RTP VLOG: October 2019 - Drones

I always wanted to do that.
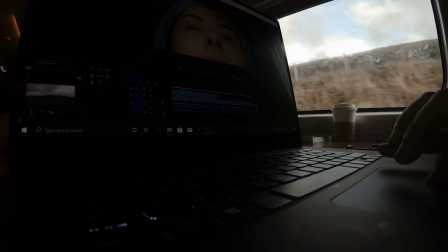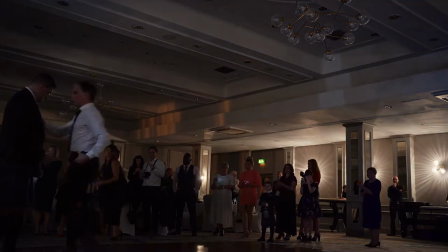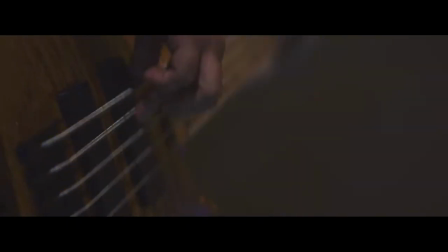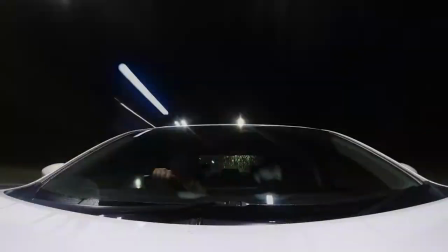Drones. So, what is a drone? In regards to wedding videography, it's simply a camera that flies, nothing more. With a drone at a wedding, you can capture some absolutely amazing landscape or aerial shots of your wedding,
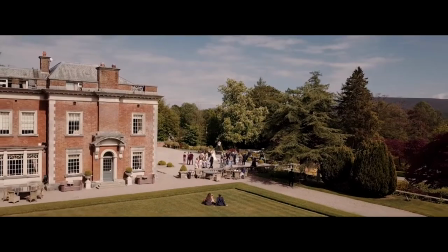and you can also capture some absolutely dreadful shots. In all cases, the final film will contain minimal aerial footage, so whether the footage is good or bad, it's neither going to improve or detract from the final product. A drone can quite simply get to places that one of these can't. For example, a wedding that we shot earlier this year, the couple took a trip out on a rowing boat.
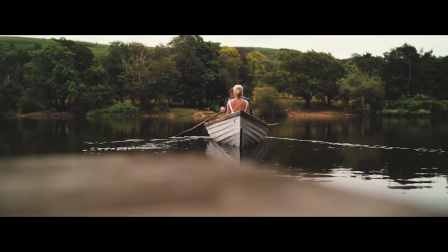Now, usually we'd be stuck on the side just getting static footage from a distance, but once we brought the drone out, we were able to sort of interact with them, fly over them, sort of above and around them,
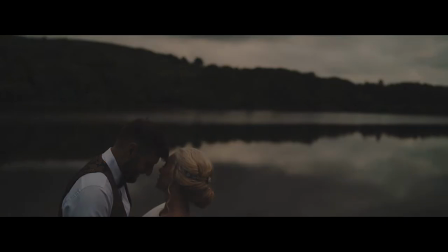and also get a few quirky shots during the portrait sessions. Another example here, the photographer took them out to a bridge near the venue,
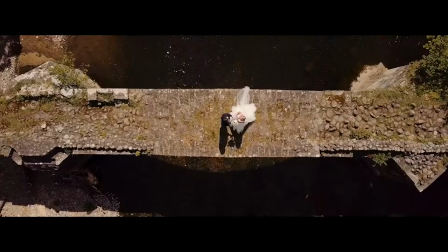and usually we'd be stuck on the side just getting some static shots, but we were able to whip the drone out and sort of fly over them,
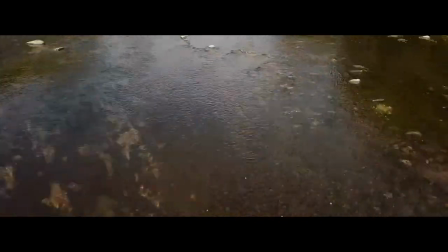down the river, sort of above them again, just to add a bit of variation into wedding film. You can also get some great opening or establishing shots from a vantage point that no one else will see.
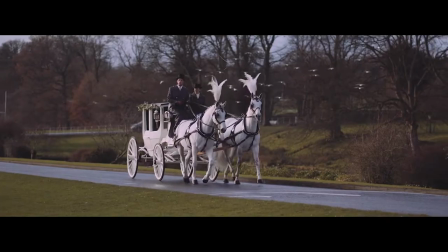And you can see we mixed in with the regular camera footage here to show the bride's arrival.
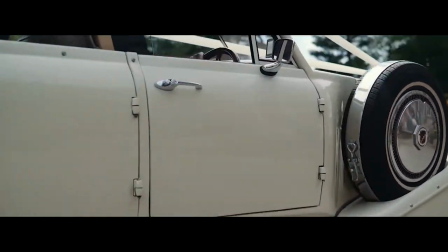You can also add a lot of movement into the wedding film because the majority of the shots will be handheld or static at low level.
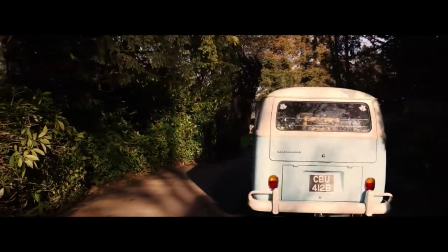And apart from when we use the gimbal, and these are the only times you'll actually add motion into wedding film.
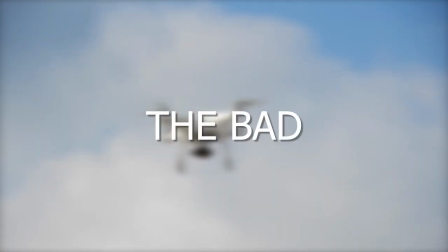So again, adding more variation. Flying a drone isn't always as simple as arriving at a location and taking off. Most of the time there'll be some sort of restrictions. We will stop or at least delay your flight. And these can be mostly locations. So if you're near an airport or a prison, they operate under a no-fly zone unless you contact the local air traffic control,
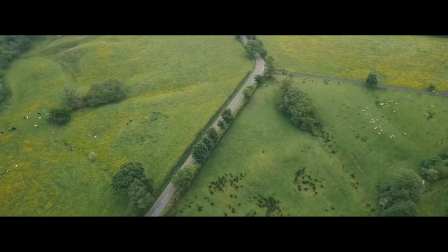which can be a bit of a pain. You also have to ask the landowner's permission. So if you're at a venue, then possibly that would be the hotel staff. There's only been one occasion where we were stopped from doing that, but they explained why, and it was for good reason.
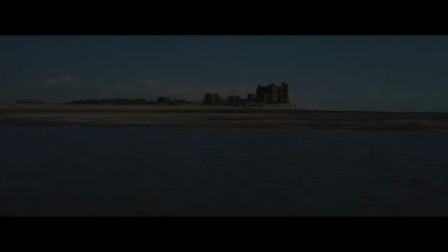And now and again, you might even get a member of the public sort of objecting.
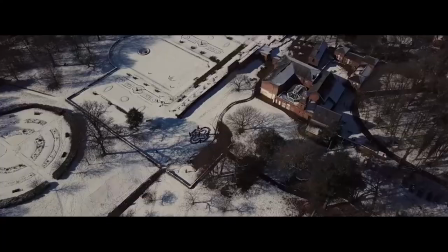Recently, a friend of ours who's also a drone operator and told us a story how he was flying legally over a venue, but a nearby farmer had an argument with him and told him to ring it down. And when he refused, he threatened to pull out his gun to shoot it out of the sky. Weather can play a bit of a factor, because if it's raining or snowing, then that's usually a no-no. But also wind speeds, because every drone's got sort of a maximum wind flight allowance. Once I remember, earlier this year I took off and the low level wind was okay, but as soon as it got above the buildings, the wind took it, and it took me about 20 minutes to get back down,
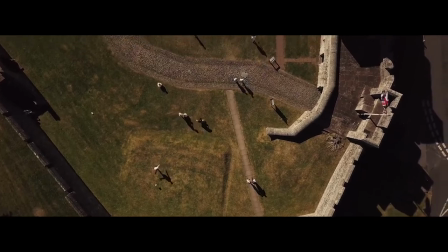which was quite scary because I did honestly think I was going to lose it, but also the fact that it took me away from actually shooting the day.